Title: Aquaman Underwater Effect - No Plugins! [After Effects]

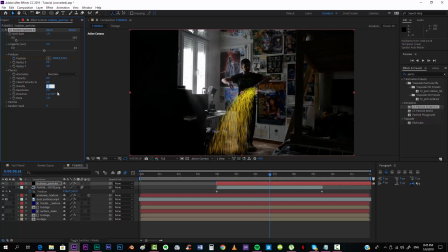The gravity, we want to keep it at 0 because in the water, there's no gravity, but bubbles should be going a little bit up. So because we want a very slow movement to the top of our scene, we're gonna put minus
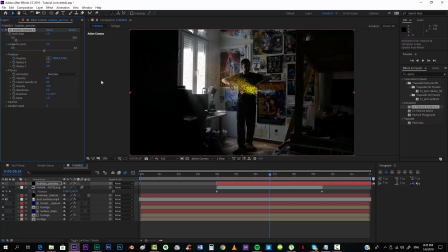0.01 so that very slowly it goes up like this. We can see over here. Heart velocity 0%. Resistance. We're gonna leave it 0.
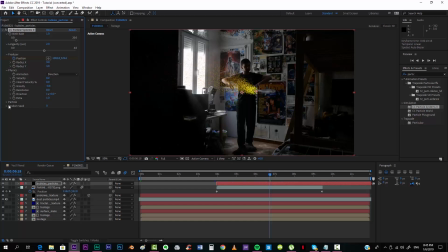This okay, extra. Don't mind about that. So we go to particle. Going down, we have here a bubble, although these are some pretty big bubbles, so the size we're gonna put it
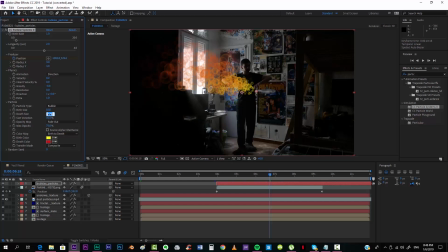0.02, and the depth size we're gonna make it 0.1. So yeah, something like that. Size variation, up to you, honestly. This you could fade out. I want actually less opacity, so I'm gonna put it
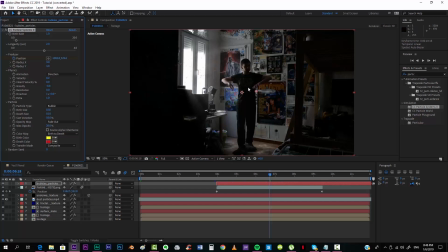20% so that it's a very subtle thing that we can see.
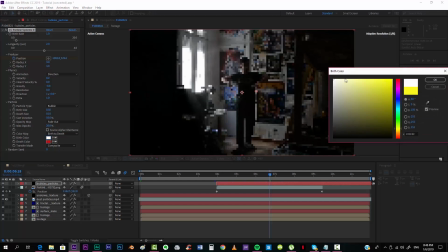And of course the color, we set it to white.
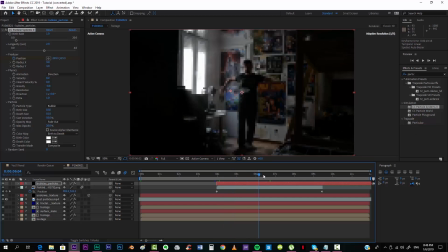And now we can see here on a scene when our fish is moving that he's producing some
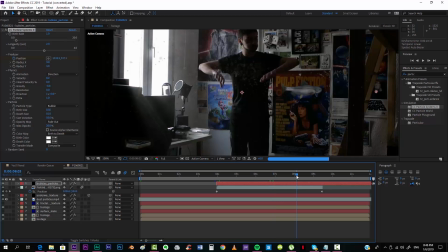pretty cool bubbles
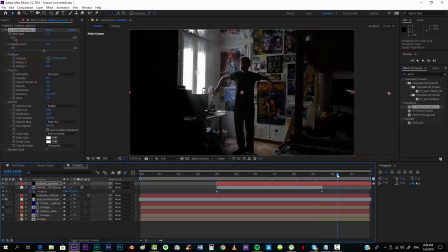until he gets out of the scene, which is over here. Yeah, that's okay. So right, the next thing that we want to do is creating now some plants, giving it more life,
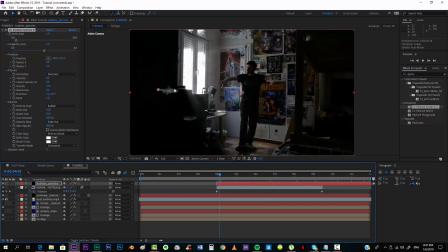but before, we don't want this to be right over here, so I'm gonna duplicate my footage. Maybe you don't have to do this, but I have to, so I'm just going to duplicate and select
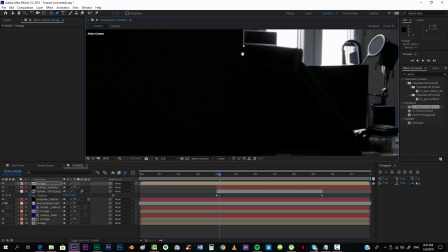this over here, more or less.
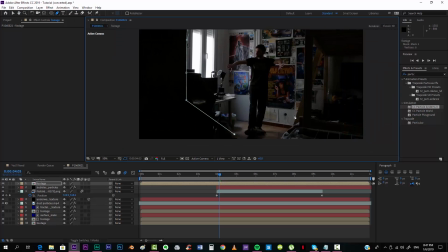Okay, and over here,
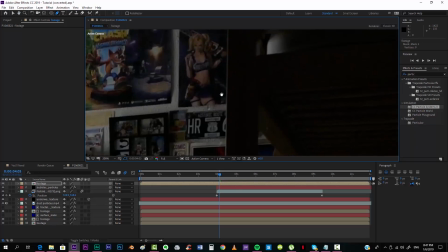because we want the fish to go behind the wood
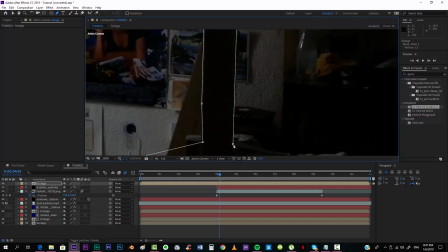over there, and that should be it.
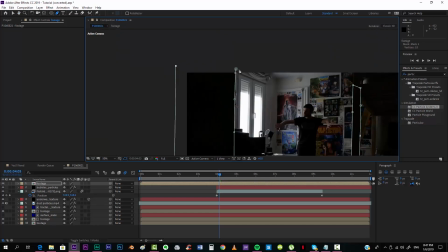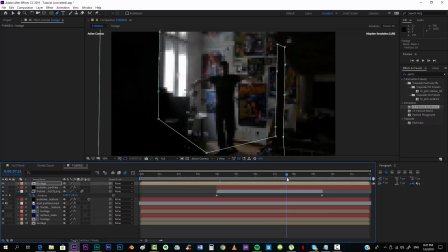And now both our fish and our bubbles are going to pass behind these things that we're gonna have here.
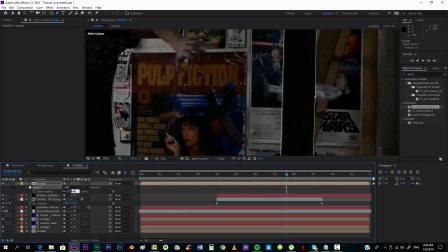I'm going to feather wrap. 10 is definitely too much. 5 will work out.
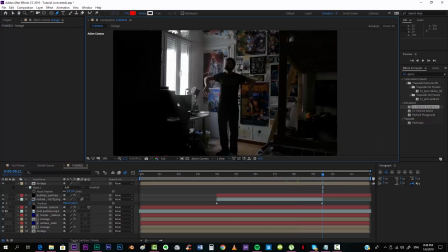That's it. Awesome. And now, yes, we're going to add some plants. And actually, you know what?
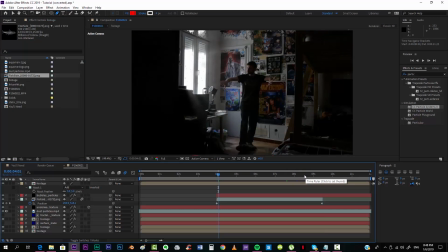I think that when the fish is over this area, it's like, I don't know, it's too bright, I think. So I'm just going to very quickly add a levels effect.
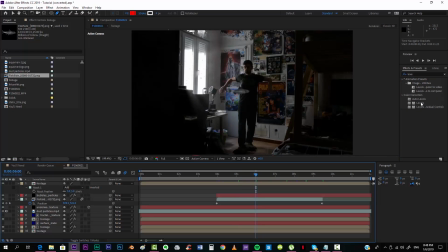Till the fish is right there. So I'm gonna give the levels to him. Click there. Go to the end, something over here. On the input white, I'm going to turn it up. Something like that, more or less.
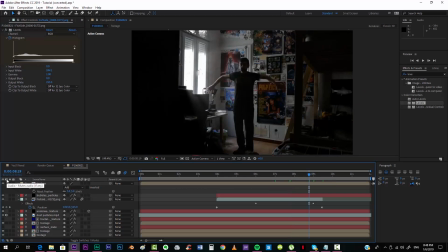Yeah, that looks way better to me. And now, for the third time, we're going to add the plants.
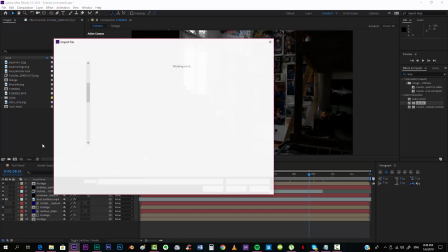So again, we double click here to import them. We go to plants. I'm gonna take this slow because we are underwater and we have 4 different plants.
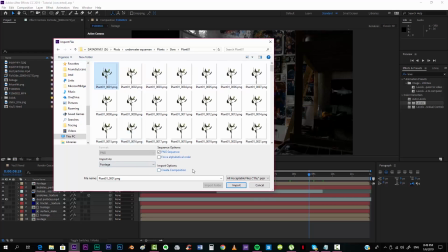So again, go to the first one, make sure that you check PNG sequence, go to import,
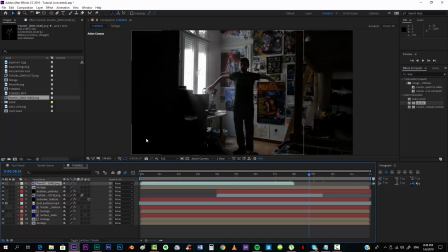and now this is 100% definitely up to you, to how you want.